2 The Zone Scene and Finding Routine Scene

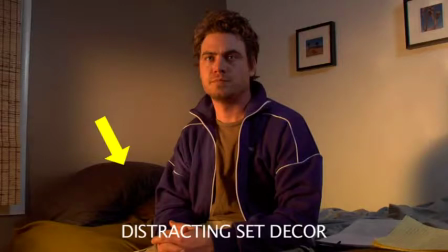[8:15]
He had two different kinds of color pillows on the back there, and also there was a blanket that was a different color than the actual sheet that's on the bed.
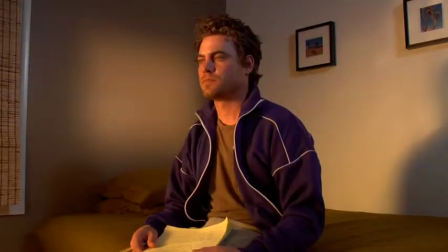[8:23]
So it was very distracting. It just didn't feel right. But when you smooth it all out and you take away all that clutter, it feels more symmetrical.
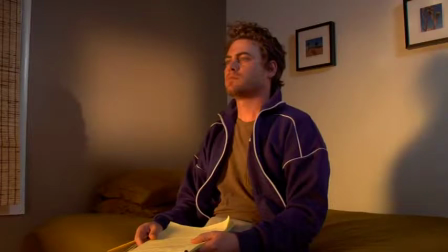[8:29]
Now he's leaning back and forth so you can see exactly where the lights are and what's hitting him. So you'll notice that when he leans back at this point, you'll see that the shadow on the wall, that's from the 150 watt background light that's supposed to be creating a pattern on that wall. And there is the shadow from the 300 watt fill light going through the chimera.
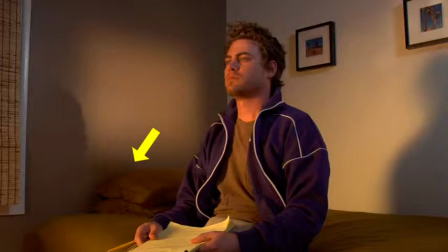[8:47]
That's the one that's creating that blue light tone in the room before we put up the sunrise. And there's the 650 watt light going through the gold reflector, bouncing back and acting as his key light, and that's a shadow that it creates on the back wall as well.
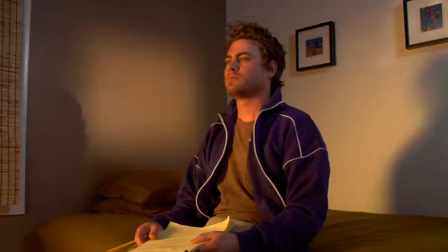[9:01]
But when he leans forward, of course, you're not going to see the shadow from the 300 watt fill light or from the 150 watt background light. Now coming up here is Jake, or David, the actor, expressing his dissatisfaction with us and how bad of a job we're doing at the lighting, and how he just wants to walk off the set.
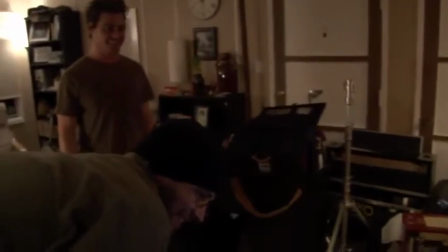[9:17] It's like I'm floating. That's unbelievable, dude.
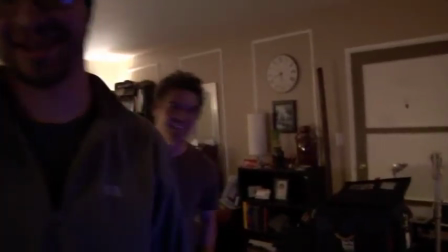[9:21]
Okay, so he wasn't dissatisfied, I was just kidding.
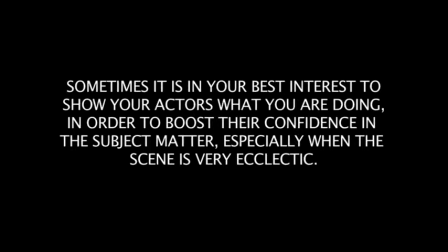[9:23]
And I just wanted to kind of express to you how important it is sometimes to show your actor exactly what you're going to be doing from the camera after you do the rehearsal, because it really, really boosted his confidence in us. And when he actually walked into that scene, he did such a much better job knowing exactly what the final product is going to look like on that monitor.
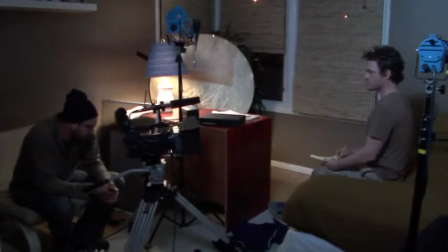[9:40]
Okay, now we're going to go ahead and dim up from behind the scenes the main light and show what it looks like when we dim it up.
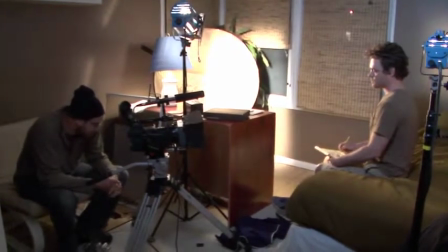[9:46]
There it is coming up right now. That's the speed that we use pretty much for the actual shoot.
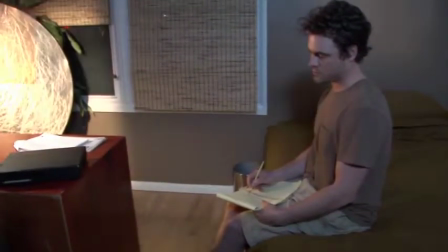[9:52]
And you notice his hand is just kind of drawing left and right. You can see that line that he's creating on the pad right there. because when you speed it up,
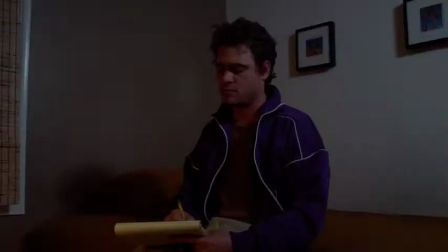[9:59]
and because we were actually under cranking the camera, it looked very natural when you actually shot it.
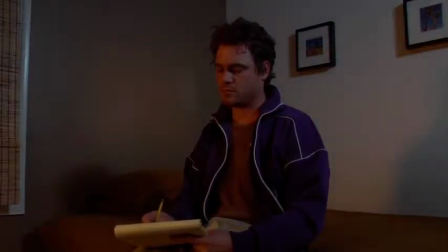[10:04]
We shot one normal and then we shot one undercranked. You know, always take a safety. You know, you never know what an undercrank is going to look like when you actually get to the editing studio.
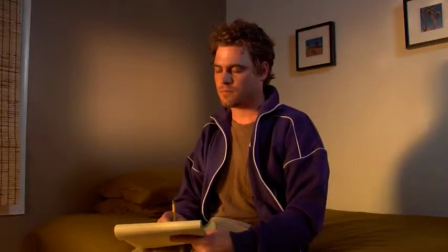[10:12]
Now for this shot, let's talk about color harmony again. For this particular shot, we really wanted to get more color harmony, so we had him finally take off that coat that he was wearing. And notice that that particular coat right there, the purple one, when he takes it off, he's wearing that green shirt.
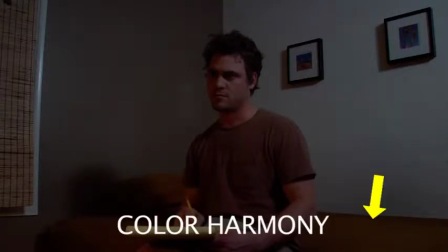[10:25]
You've got green shirt, you've got green sheets, you've got a greenish kind of wall tint in the back there.
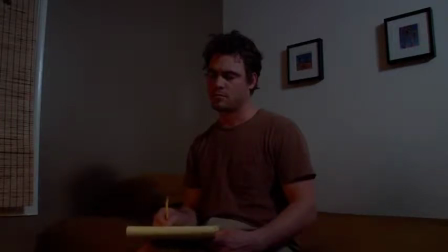[10:30]
You've created a color harmony from the foreground to the midground to the background, which is what we wanted to do in this particular shot.
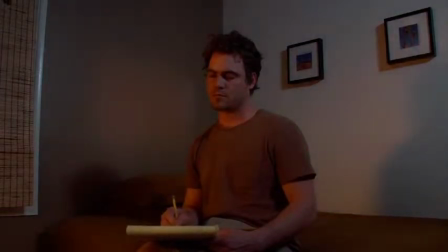[10:36]
Now, that doesn't mean that you have to create color harmony every single time you do a frame or a composition.
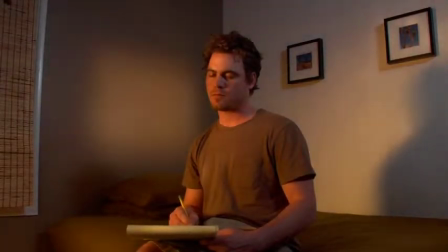[10:42]
But in this particular case, we wanted the composition and the color choices in the frame to actually help the scene to make it feel even more pleasant and peaceful.
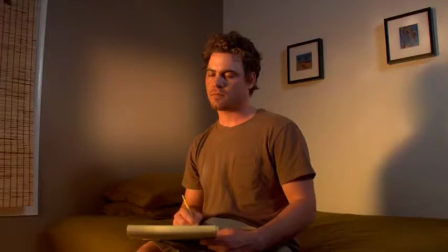[10:51]
There's another scene coming up where we actually use color contrast, where we contrasted the shirt that he was wearing with the background and with the sheet that's on the bed, because that worked better for that particular scene.
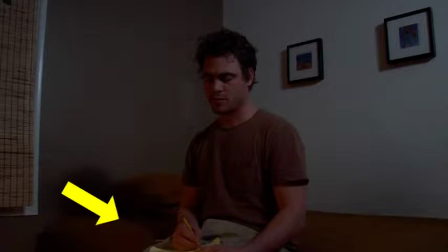[11:01]
Now let's talk about the fact that as far as framing is concerned, you can't really see the pad in his hand right there. All we do is just ask him to raise the pad so we can actually see it. That's blocking. And it's really important for you not to ever sacrifice your frame when there's something that you can ask the actor to do that is just blocking him differently that will actually save the day.
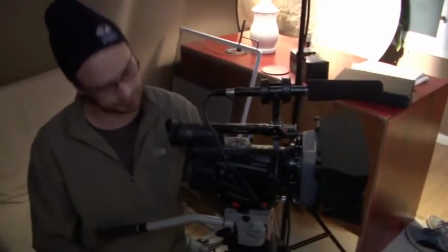[11:20]
So here's another scene that we did. This is the exact same day, same lighting, same everything. We wanted to get a whole different type of scene.
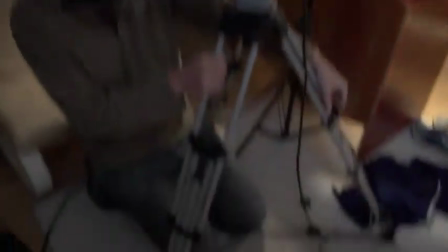[11:26]
So there's the DP raising the tripod to get a slightly different angle on the scene,
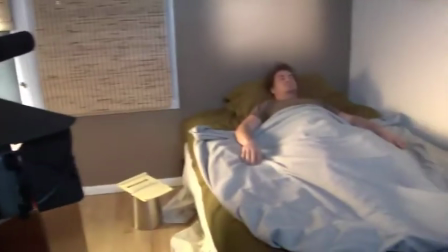[11:30]
so it's not low angle looking up through the pad at him, but we want it more of a higher angle looking at him.
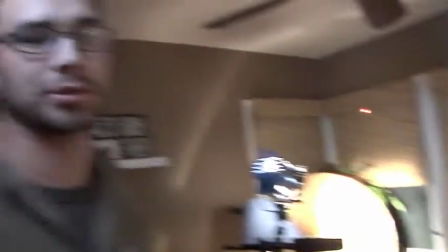[11:36]
You'll notice that the 150 light is still exactly where we left it, and the 650 is still in the same place.
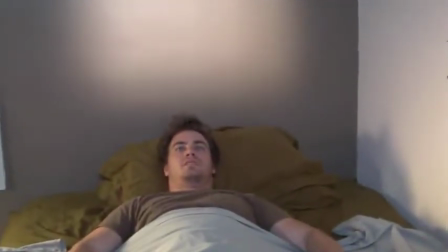[11:41]
We're just going to use a slightly different framing and a little bit of a different decor and different wardrobe.
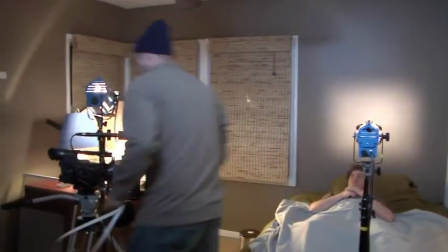[11:47]
And there's the DP actually measuring right there the distance to the camera.
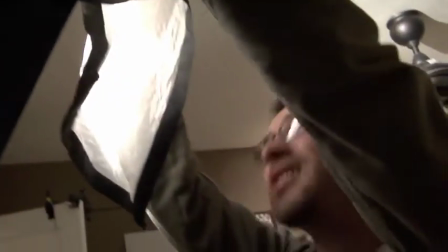[11:50]
He's changing the diffusion that's on the Chimera and putting in a thicker diffusion, and there's a thicker diffusion coming in right now. This is going to be the full diffusion because he wanted to completely remove any trace of shadow in the background.
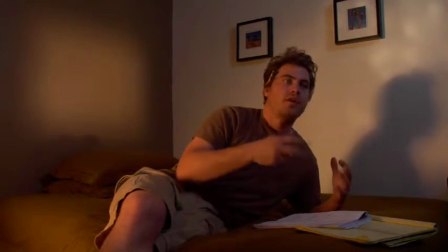[12:03] Okay, so earlier when he was struggling to write, as I was writing, I found surprise that something that could come out.
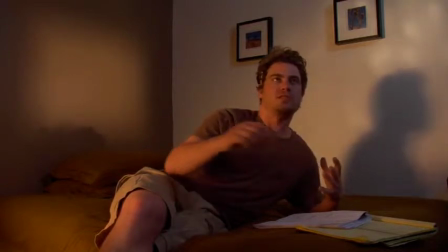[12:11] So now am I still surprised, or is it just from brain to pen done? Brain without to pen, necessarily brain to pen with just contentment, like you had said. Continuous contentment.